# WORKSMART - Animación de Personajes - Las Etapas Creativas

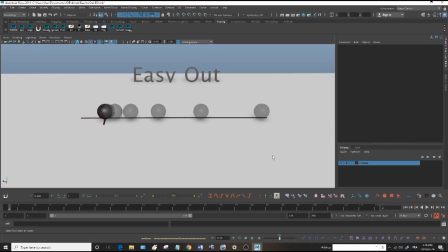[7:45]
esto es un easy out y le da obviamente una naturalidad mayor se ve mejor se ve más natural el error cuál es el error de un easy out es cuando el objeto sale disparado de
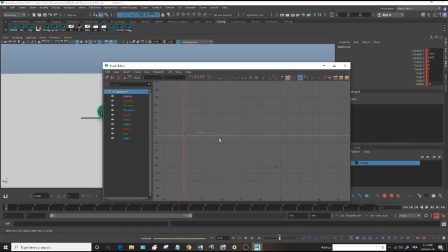[8:00]
la nada así es como se ve un easy out y un easy out vamos a quitar el easy out así es como yo quito el easy out
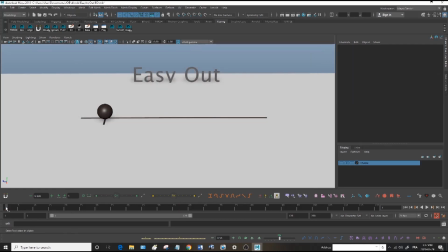[8:11]
vamos a ver que pasa si yo quito el easy out la aceleración sale disparado de un solo tiro entonces si no hay algo que lo mueva es decir,
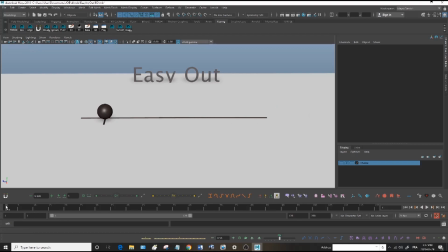[8:26]
si no hay una propulsión o un objeto que le pega podría ser como ping si no hay objeto que le pega no tiene por qué ver el easy out a menos que haya una intención
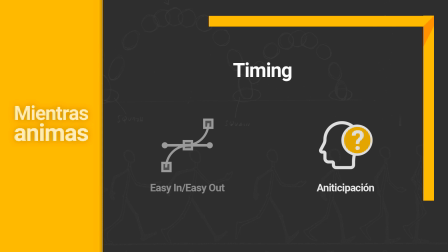[8:40]
que tú quieras darle cuando animamos también debes tener en cuenta la anticipación vamos a ver una escena analizando un ejemplo
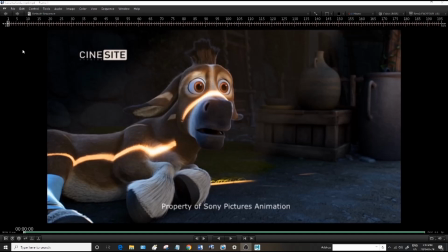[8:47]
esta es una escena que hice en Cinesite para Sony y en este el personaje hay un ejemplo muy claro de anticipación que voy a mostrarles
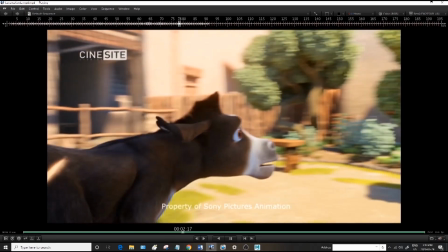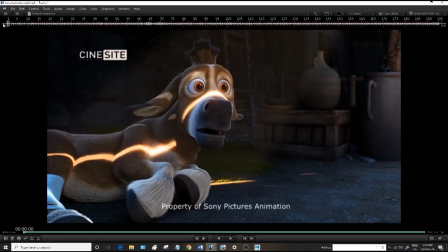[9:02]
básicamente la anticipación es muy exagerada porque supone que el personaje no puede caminar o tiene un problema con la patita que aquí está
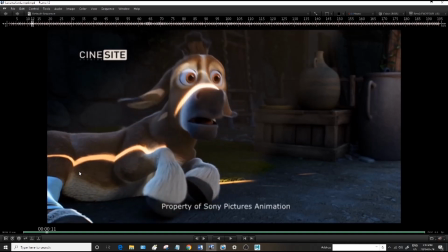[9:10]
entonces aquí hay una anticipación
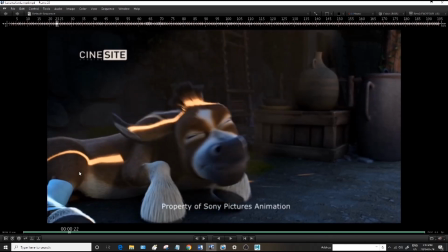[9:15]
y hay una doble anticipación,
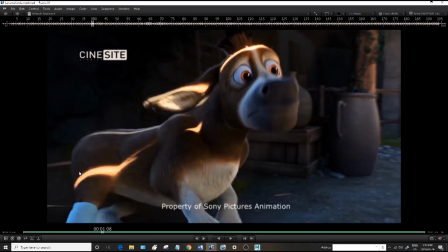[9:17]
aquí hay otra anticipación y finalmente esto se le llama follow through que es cuando un extremo,
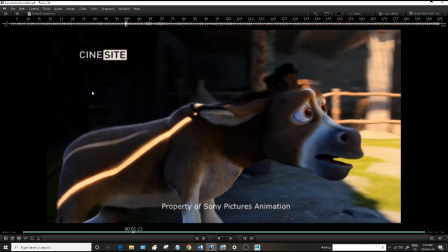[9:26]
después baja y bueno, el personaje empieza a caminar
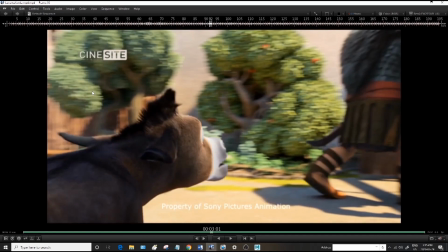[9:34]
esta escena tenía una puesta en cámara bastante complicada porque el personaje debía
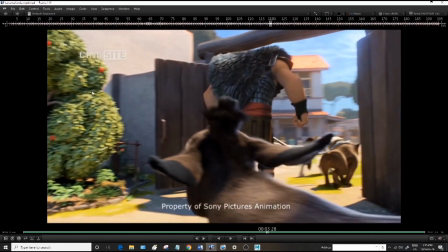[9:38]
tener perfectamente la composición en la escena era un poco complicado
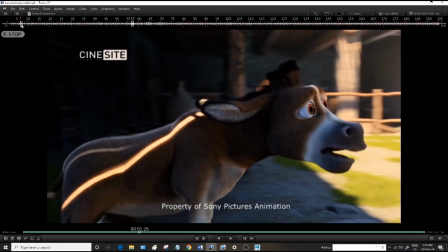[9:44]
pero bueno lo importante acá es la anticipación cómo funciona y este es un muy buen ejemplo de anticipación porque es una anticipación bastante exagerada
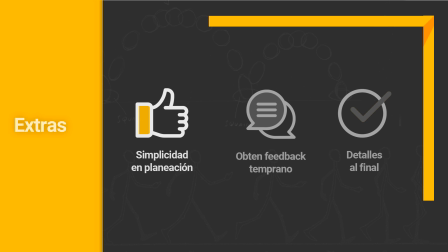[9:56]
otra cosa súper importante es la simplicidad en la planeación todos queremos un shot que sea memorable pero la manera de construir debe empezar con fundamentos simples y de ahí construir piensa cuando tengas tu escena piensa en cuatro poses idealmente
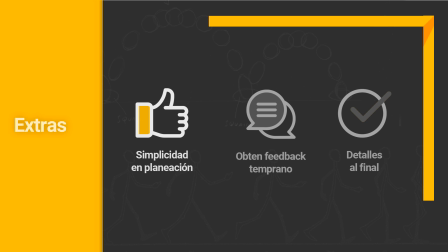[10:11]
tres poses Es más fácil construir una toma sobre pocos elementos que sobre múltiples. Esto te dará más agilidad para iterar, modificar, construir ideas y detalles. Si algo no queda claro en tu pitch, entonces agrega las poses necesarias, pero trata de irte simple.
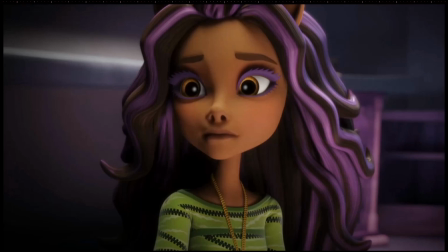[10:28]
Una cosa que me gusta muchísimo de las series de televisión es que te entrenan súper bien para este tipo de cosas. Porque en una serie de televisión no tienes el tiempo de afinar demasiado, Entonces te tienes que basar demasiado en las poses y la planeación Para ejecutar de manera super ágil Esta
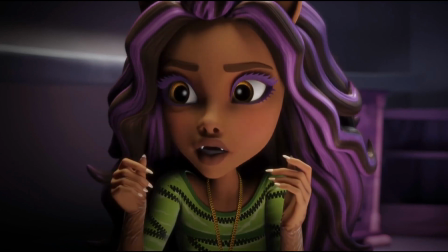[10:45]
es la animación ya terminada Les voy a enseñar el planning Como puede ser en este caso
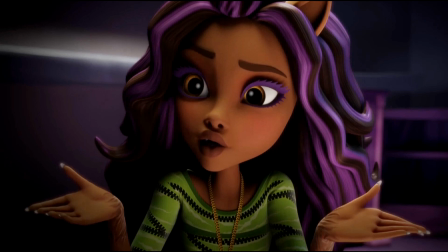[10:59]
En este caso lo que le quise mostrar al director Fueron los beats Tiempos de inflexión
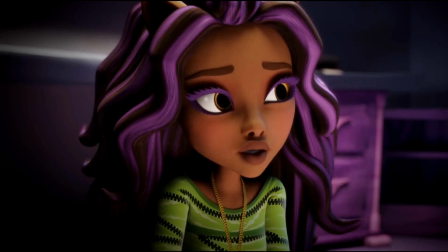[11:05]
de la voz Para poder ir construyendo la escena Y una vez ya aprobado Bueno,
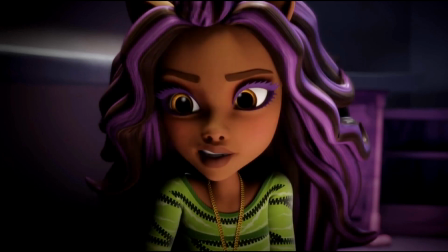[11:11]
pues seguimos adelante pero si se dan cuenta, solamente me enfoque a esas poses, nada más. Esta escena que les estoy mostrando es una escena más elaborada,
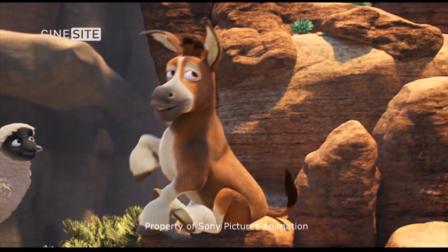[11:19]
no es una serie de televisiones, ya es para película y ahí es más difícil o un poco más complicado saber cuál es la pose,
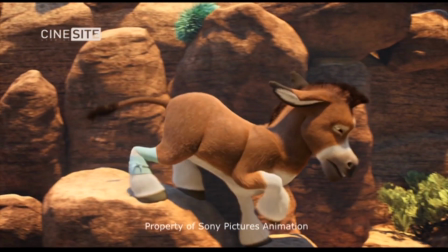[11:28]
cuándo pega una pose y cuándo pega la otra porque el movimiento es un poco más orgánico.
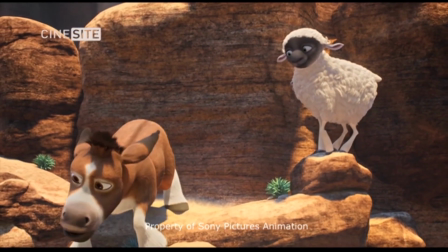[11:33]
Tiene poses también que pegan, pero la planeación fue exactamente la misma,
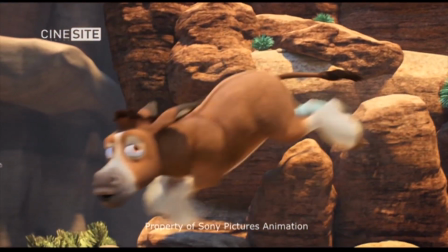[11:39]
no cambió Solamente que al momento de detallarlo Empecé a hacer offsets
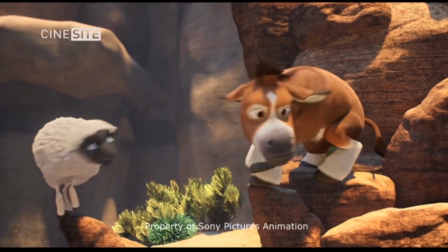[11:43]
o decalar algunos movimientos Para que se vea más orgánico Pero la base es prácticamente la misma